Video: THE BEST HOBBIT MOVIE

Today I want to talk about the absolute best Hobbit movie and I'm not talking out of the best of the bloated Peter Jackson trilogy. I'm talking about the best overall adaptation of the book that I love so intensely.
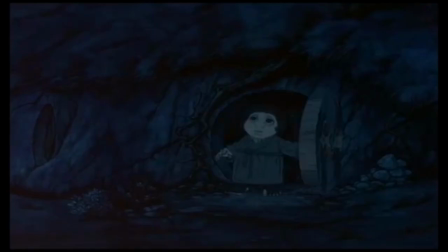13s
For me it's by far the 1977 Rankin-Bass production.
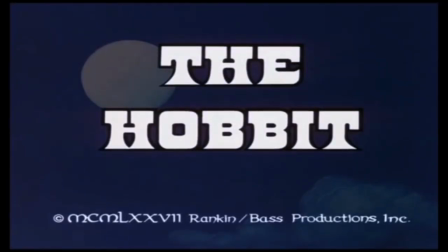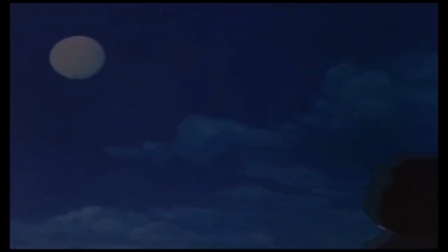23s
It's a TV movie that only runs for 80 minutes and it captures the heart and overall story of the novel way better than Hollywood and 600 million dollars ever was able to. I adore this movie. First off, the animation is excellent.
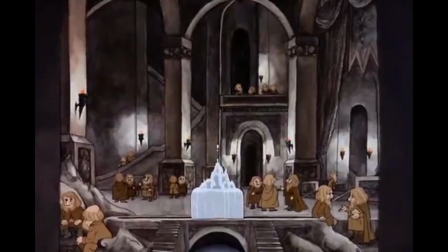40s
You can be disdainful of the low frame rate that sometimes comes on board every now and then,
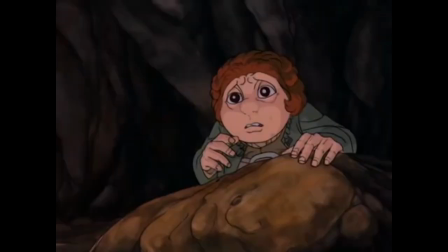46s
but for a TV movie with a budget of only 3 million dollars, this is magnificent.
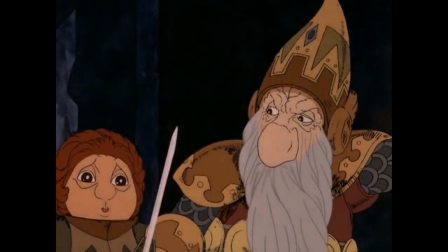52s
There's so much detail and lines placed into each of the characters, the dirt and grime that covers them makes them feel more real. This adds so much to the aesthetics of the film, really making it feel like a storybook, more than any clean and sharp animation ever could. There are some problems where the budget cuts are apparent and distracting,
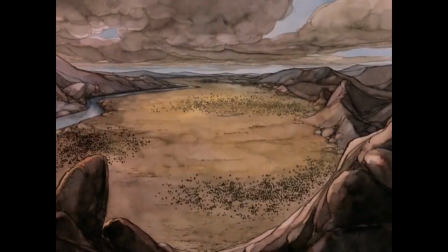73s
for example when they couldn't animate all the assets of the Battle of the Five Armies, so we get a far away look at the math to see dots moving around.
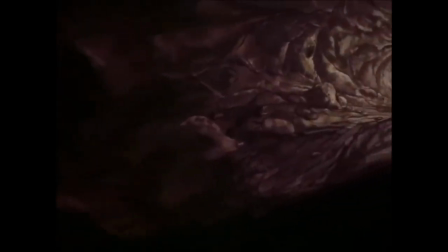81s
Even so, in total, I would take this over most bland modern CGI animation. This was created in Japan at a studio called Topcraft.
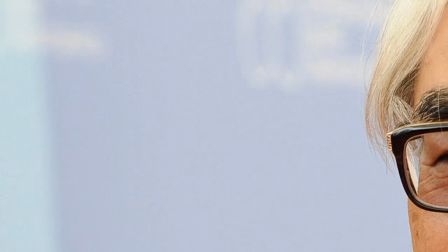91s
Even after that studio collapsed, the animators working there would eventually form under a man called Hayao Mirazaki, a wonderful company known as Studio Ghibli. That's just to let you know how much talent was actually behind this animation.
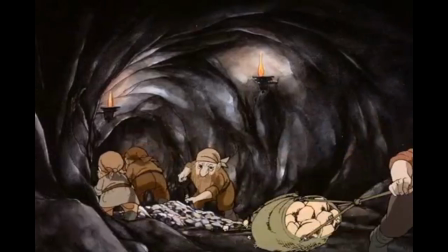104s
This iteration of The Hobbit is basically Tolkien, but what if it was an anime? and it's amazing.
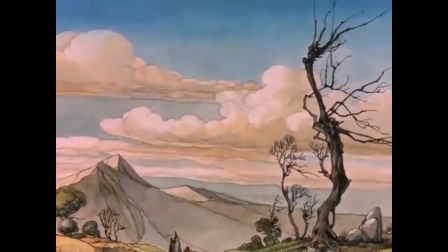110s
Look at those beautiful backgrounds that are either infictiously cheerful and warm or deliciously moody.
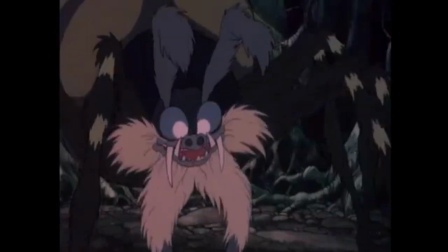117s
Look at the bizarre creature designs. Have you ever wanted to see giant spiders with big fluffy beards? Goblins that look like they're from a Maurice Sendak book? Or Gollum as a huge frog? Well then all your dreams are coming true thanks to the magic of Rankin-Bass.
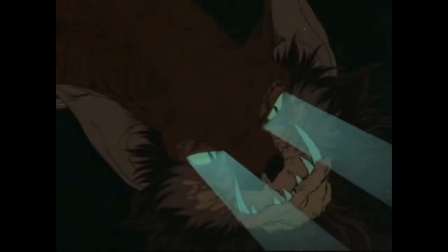139s
You can argue these creative liberties on the look of the characters are unfaithful,
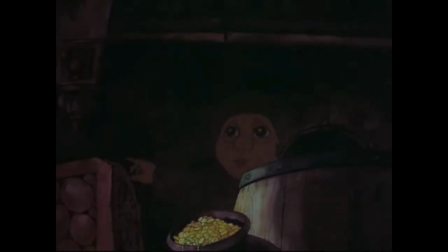144s
but I say it overall adds to the aesthetics of telling this story in the anime-fueled lens,
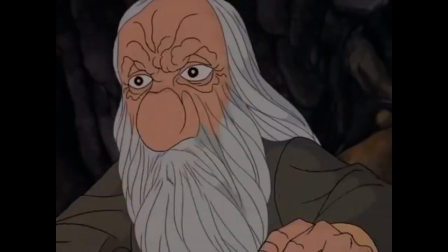150s
and the heart and spirit of the narrative is kept as consistent as possible. True, lots of stuff is skimmed through or skipped through, so it fits in the limited runtime,
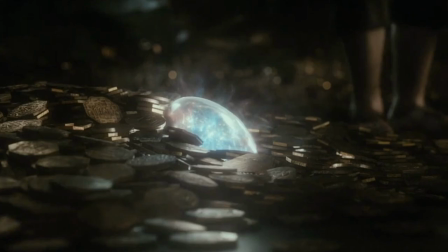161s
such as Bjorn being entirely cut out, and the Argonstone isn't even mentioned. But this version of The Hobbit still tells the overall story faithfully.
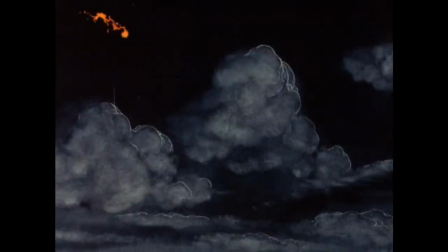170s
Honestly, even scene to scene with the Jackson version, there's parts of this that are just way better.
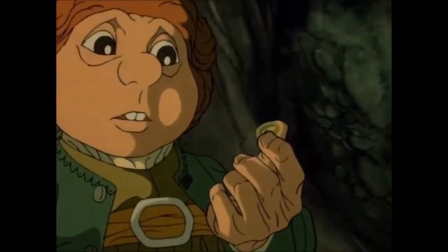176s
The riddles for the ring sequence in this film is so much more atmospheric and creepy than Jackson's because it's not cutting back and forth.
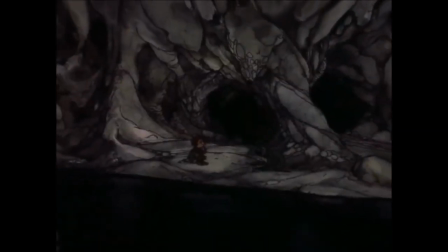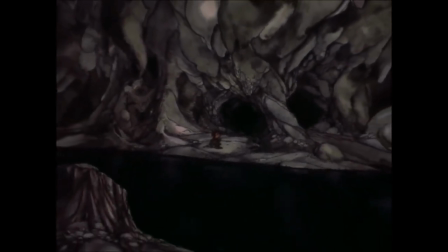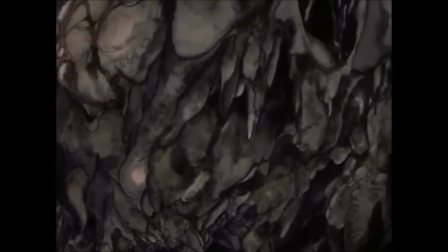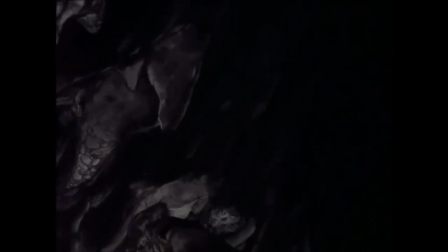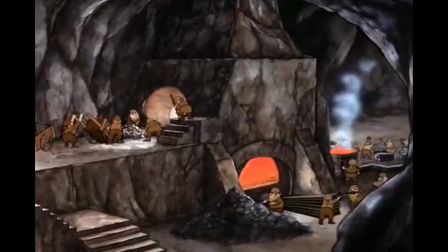203s
That applies throughout the entire movie, because even if the scenes themselves are short, the time spent on them is comparatively more immersive.
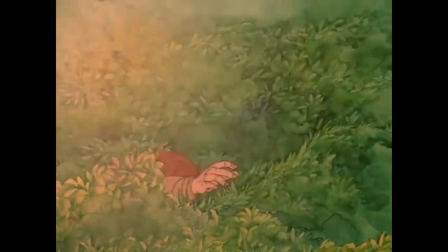212s
This is a focused story centered around Bilbo Baggins, exactly as it should be.
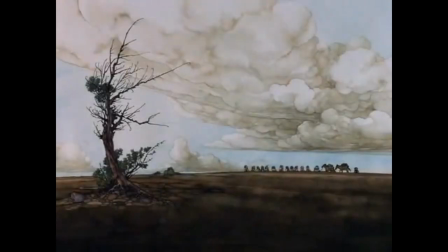218s
Him starting off as the humble dude who just wants to chill and smoke some weed until Gandalf arrives at his door and sends him on a quest with a ridiculous amount of dwarves.
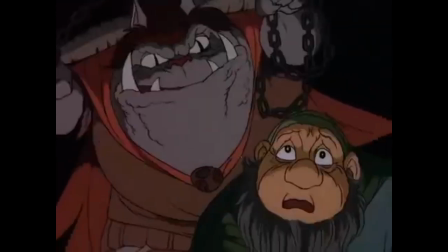227s
They go through trolls, underhill caverns of goblins,
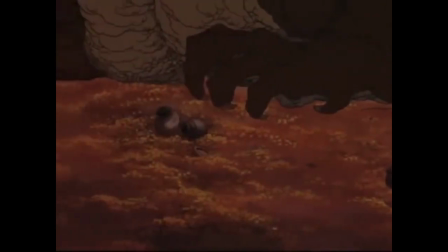230s
forest spiders, elves, and they finally go to their grand goal of conquering the dragon Smaug and all of his stolen treasure.
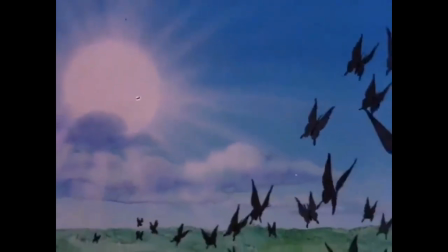238s
All while Bilbo grows as a character.
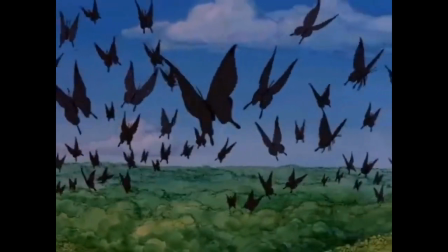241s
His voice actor, Orson Bean, does a good job showing the evolution from Humble Hobbit to the ring winner and barrel rider.